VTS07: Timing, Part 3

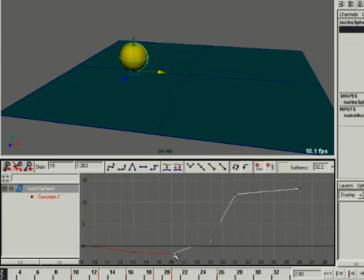We took this and we took some of the energy and had it build up a little bit moving forward. Well, if you're going to build up energy with your anticipation back here, this is where you're building your energy now.
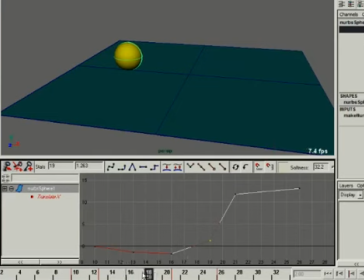Now you don't need to build the energy in through the move. So what we need to do is we need to understand that if you're going to build big anticipations, you do not want to put big anticipations next to slow ins to a move. Okay? Say that again.
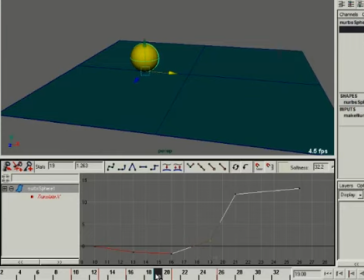If you're going to slow into a move, don't use a big anticipation, because you get this weird business going on where the energy doesn't feel right. Let me take this keyframe and just delete it. So now we're no longer slowing into the move. You notice we're building our anticipation back here, and we're building up that energy, and then we're moving forward.
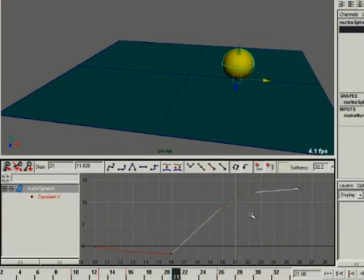Okay, and I can even take this move right there and tuck it back a little bit more and give ourselves a bit more of a slow out right here. Okay, so now let's watch this. See how there isn't that hitch in the middle anymore? It just builds energy and then it explodes out of that and then does a slow out.
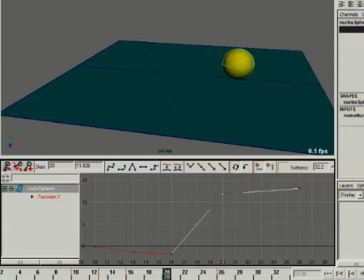And so you want to be mindful of these kinds of things so that you don't try and do too much. And there are certain things that just don't work well together. You know, like beef gravy and ice cream. They both taste great, but they don't taste great together. Slow ins for a move are really good. Big anticipations to build energy are really good.
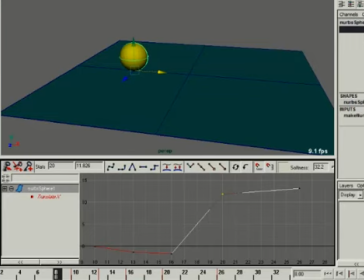Put them together, not so good, because you get these weird artifacts of trying to fight the physics. So here we have this fun little thing. So let's say we've got ourselves an even bigger anticipation. Let's say we want to make this anticipation really big.
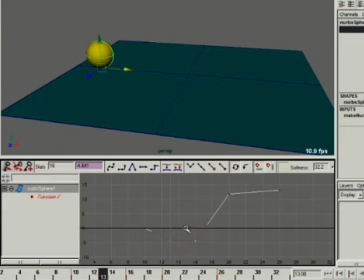So we'll pull them way back, and we'll make this a really big move. Okay? And actually, let's get back into that anticipation very quickly.
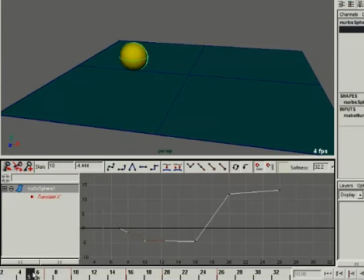And hold it very strong. So then, the bigger the anticipation, remember, the faster you can make the move. This might be a bit extreme. Yeah, it's a bit extreme. So we go there. And you notice there that now all of a sudden it's kind of fighting itself on the back end here.
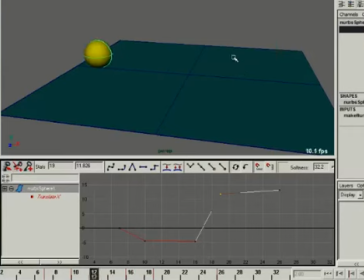Something feels weird about this slow out. Well, actually, something feels weird about the anticipation. We'll cover that in just a second. But something feels weird about this slow out right here. It's such a big buildup of energy back here. And then this big, huge, very fast explosion.
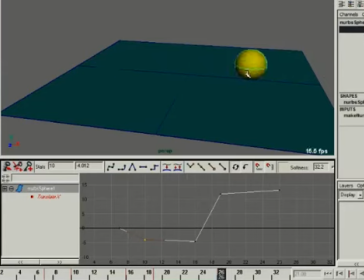And then seemingly, against itself, it slows down. So that feels pretty unnatural. What you want to try and do here is maybe hit an extreme and then settle back. So let's say he settles back.
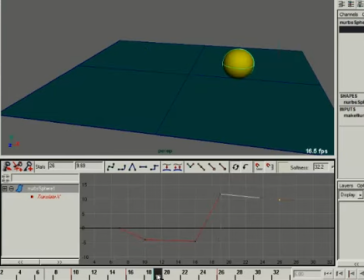Notice I'm pulling this down. Now he hits the extreme and settles back a bit. You ever wonder, well, should I use a slow out or should I hit an extreme and settle out? A lot of it is determined by the energy of the move and also what the properties are and lots of different things about the character. There's no rules for that, but you see now that feels a little bit better.
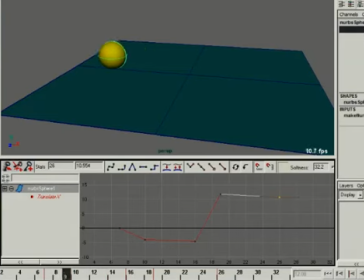Big energy buildup, explosive energy out, hits an extreme, and kind of settles back. So for very snappy moves, and let's say we're going to go ahead and ease that settle back because we want to play with the spacing there as well.
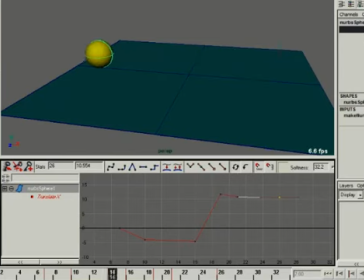So now this thing, it's really feeling like it's got some zip to it. It's got some good snap to it. And that's all about just building the energies through anticipations, using your eases with the right combinations of anticipations, understanding does an ease out work with a very, very fast move? Sometimes it does.
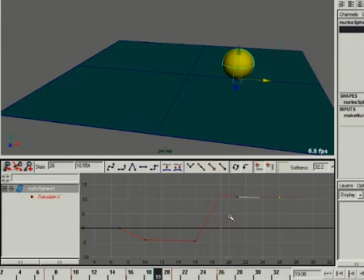A lot of times it doesn't. Does an ease in work with a big anticipation? It hardly ever does. And as far as this anticipation being the right size, there's something almost abrupt about it.
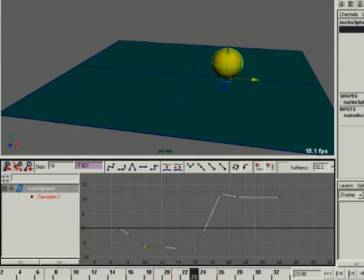If I make it even bigger, there's one little trick that you can do, and this one's pretty fun. Let's take and set this key back here. So now I'll zoom in really close on this.
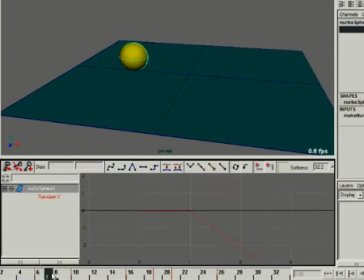So now we have just a one frame hold. You can do anticipations on anticipations, but they're micro anticipations. Notice I'm pulling that off just very, very small. This is not even a half a unit.
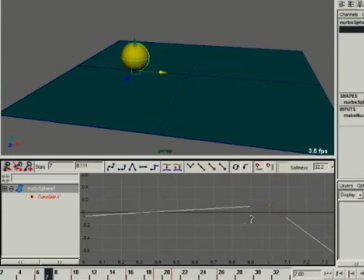It's probably 0.11 units. So take it down to even less. You're going to say to yourself, what difference does that make? All it does is it gives a little bit of energy on the front because the anticipation is so big, it needs its own energy to get to its energy. And so you don't want to make it too big.
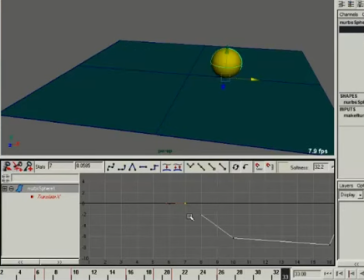If you make this anticipation to the anticipation too big, it starts getting a little chattery a little bit here and there. Like you wonder if stuff isn't going to start getting a little confusing. And even here, it sort of works.
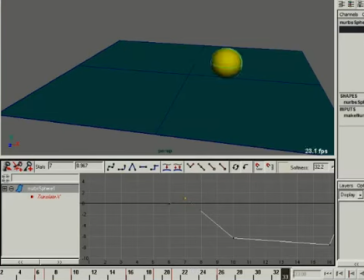And so you can play around with how much of a micro anticipation you can use. And generally you're only going to do it over a single frame just to give yourself some energy. So there are some combinations about how to use eases with anticipations, how to think in terms of spacing.
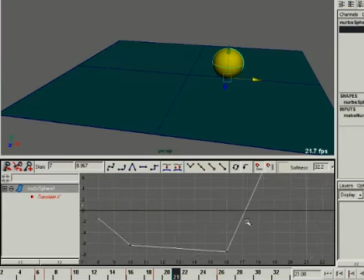We do not want the spacing that we had with this guy back here where everything's just kind of boring and linear.
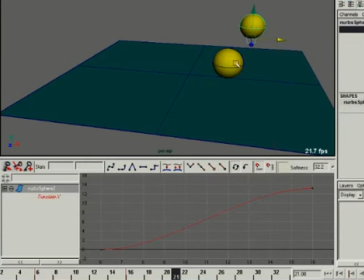And remember, this thing's all linear still right here. I mean, notice these tangents. They are not splined. They're not anything.
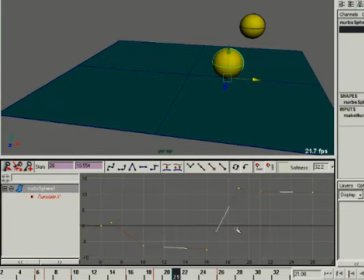So if we go ahead and spline those out, we're going to have ourselves even more smooth than we had before. If we play around with some of these values, we're going to find that we're going to have some fun with this thing, and it's going to play even smoother.
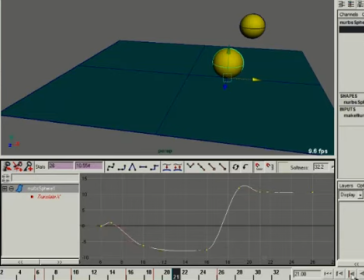And it's actually going to have more sense of polish to it. And that's this one up here. This one's already got the
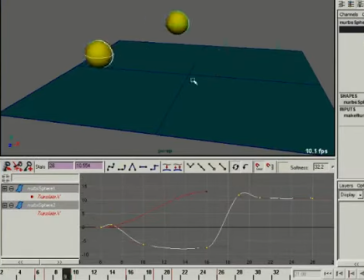spline on it, but you see it feels less cleaned up than this one right here, simply because we got lazy and let the computer do for us. And we want to think about our energies, and we want to build them, and we want to use them in a proper way. Okay, I hope that was helpful to you. I hope that you saw how we can use eases in combinations with anticipations and all these other things. It's helpful to understand and see these things and to play around with them. Next thing I want to look at is just some things about blocking. I tend to work a particular way, and I want to share this way with you because people email and ask me, how do you work? And even you'll find professionals say to each other all the time, well, how do you handle this? Well, how do you handle that? Well, how do you go from blocking to this? Or how do you handle that? How do you clean this up? So we're always asking each other how to do this stuff. So I want to share with you how I block stuff.
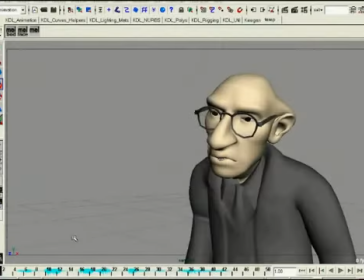So we'll take a look at this and see what you think. Okay, here's where I'm going to talk a little bit about how I like to block things out and how I like to time things. As I've said before on previous videos, I like to think in terms of poses and fixed pose problems in posing, and then fixed timing problems in timing.
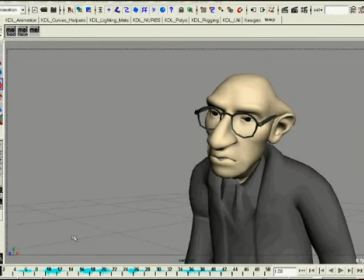So I'll tend to take and treat the entire performance as a single coin, but it has two sides. You know, you got a quarter, and that quarter has a head side and a tail side. Well, the head side is the poses, the tail side is, you know, the timing.
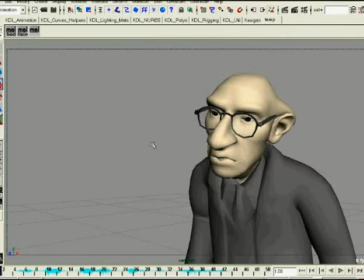And so what we have here is a character And let me play a little clip of audio here for you to see what we're acting out to.
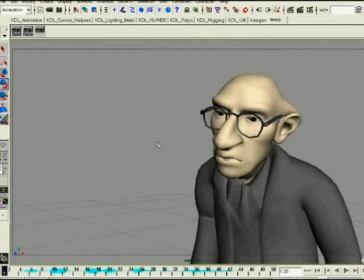We've got bigger fish to fry.
Okay, so I acted that out, and I thought of terms, okay, what do I want this character to be like, and I just envisioned the entire performance in my head, and so I started
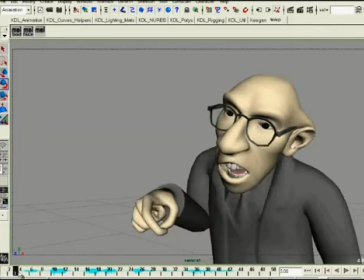drawing with my fancy pencil here,
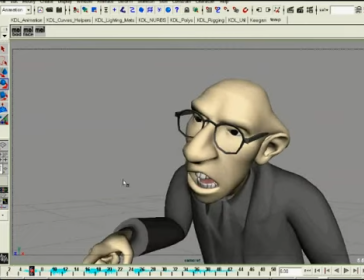called a computer, what I expected those images to look like.
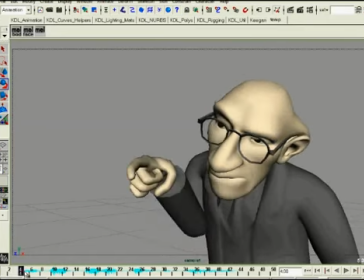You know, I took snapshots of the key points inside of this performance, and I just started pushing my character into that shape.
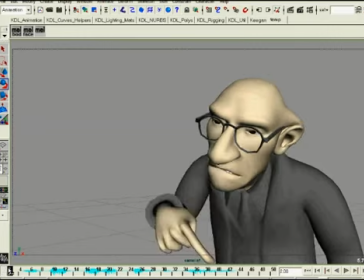And you'll notice that I'm going on successive frames here. There is no timing here.
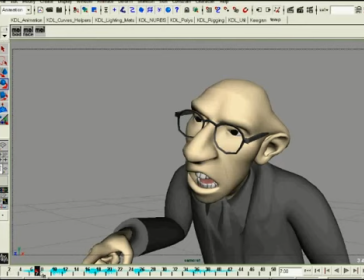It's just images. There's nothing else back here. I could go back here and just nothing else is going on. Everything's right up here.